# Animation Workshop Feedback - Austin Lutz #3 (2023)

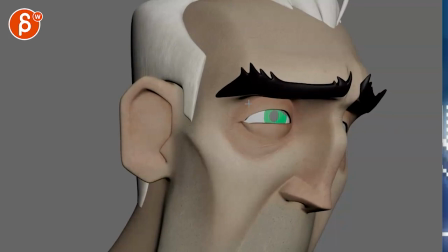9:50 And then as the horror sets in and the lids widen and the eyebrows go
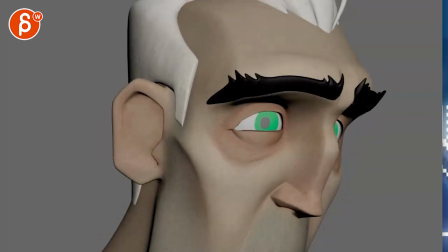9:55 up do nothing and instead of this do nothing you i
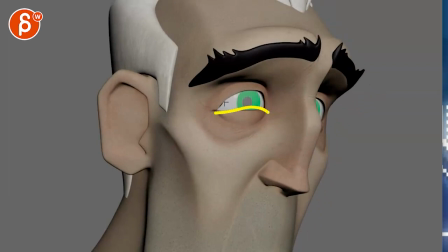10:00 mean you can go up but you close his eyes that's a big contrast right you go from from
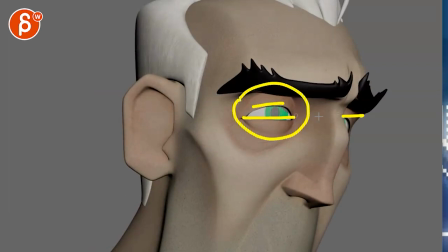10:06 squinty to big to closed that's your big contrast at
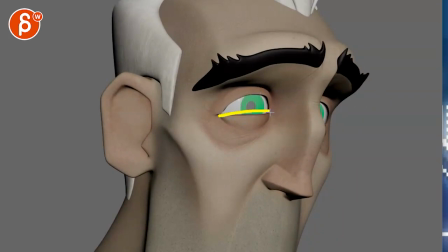10:11 the end do nothing it's almost like this is so horrible i can't look at this anymore mentally and everything's just so horrible i have i have to close my
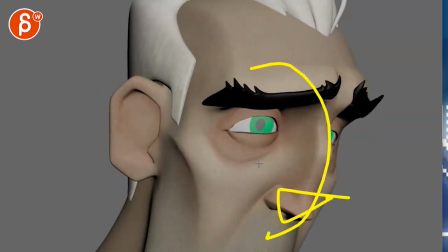10:19 eyes this is too much and then maybe he can he goes back down maybe that's the moment where uh i said before maybe if you do more three quarters we see both eyes so it has more impact to see both eyes whitening at the end do nothing is very close his
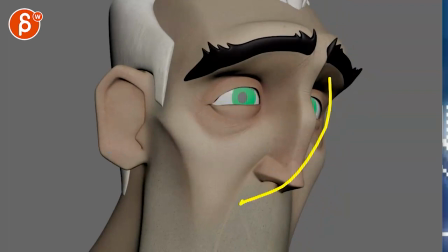10:35 eyes and turns away in profile and then looks down he looks down like he he's almost like in shame he looks away from the other character
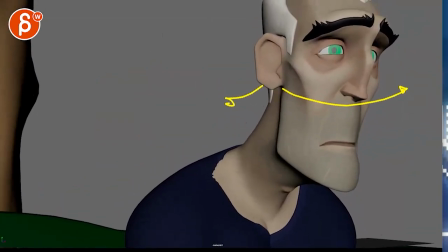10:43 that sits there if that makes sense i mean that could be to me a transition where uh you know like imagine
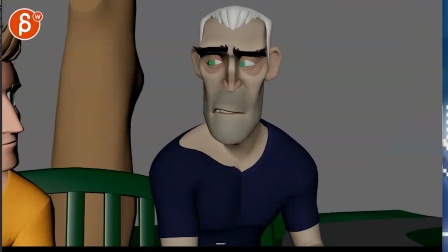10:52 not that he's talking like this but that's kind of the feeling in his head as he's saying this he's kind of talking to him but then as he realizes and just do nothing that's just the worst part in him then he just wants to look away if that makes sense you know imagine he would say the whole thing like that
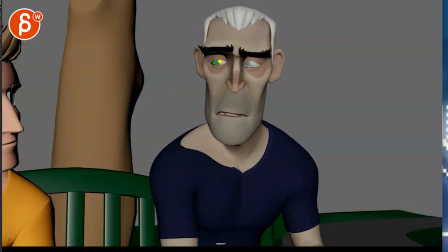11:07 and then he looks a bit more this i'm not saying you should change the whole thing i'm just saying it for me mentally it's like he's talking to him a little bit and then he's imagining what's going on so he stares awake just past camera and at the end and do nothing that's when he turns
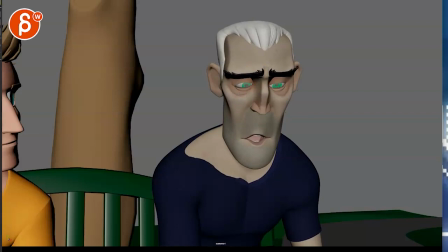11:24 away here and closes his eyes but now imagine this is all taking place from this angle right so when he says
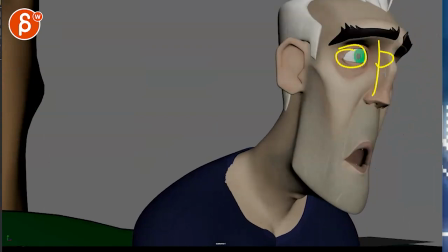11:32 all this he might come back up bit three quarter we see both of his eyes does all this eyes widen to full
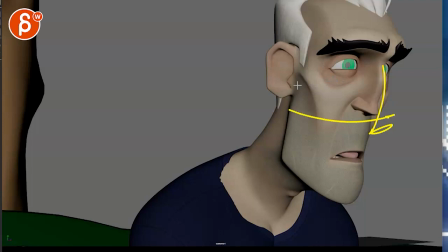11:40 shock in his face and then he looks away head down profile so it looks away from the guy here with his eyes closed. That could be a way. I mean, there are many ways to do this. As always, I don't want to dictate anything. So I would recommend just act things out, try different versions. You can always email me with your references.
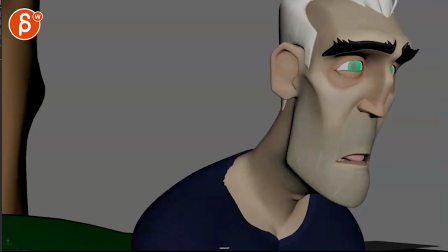11:58 None of these count as any submissions. So we can kind of decide maybe on some ideas that would be faster to act things out than block things out. And then go from there. All right. Thanks. All right. There's an email. You can sign up. You can start whenever you want. You can submit whenever you want. You get 16 submissions. Either way, a like and subscribe would be awesome. All right. Thank you.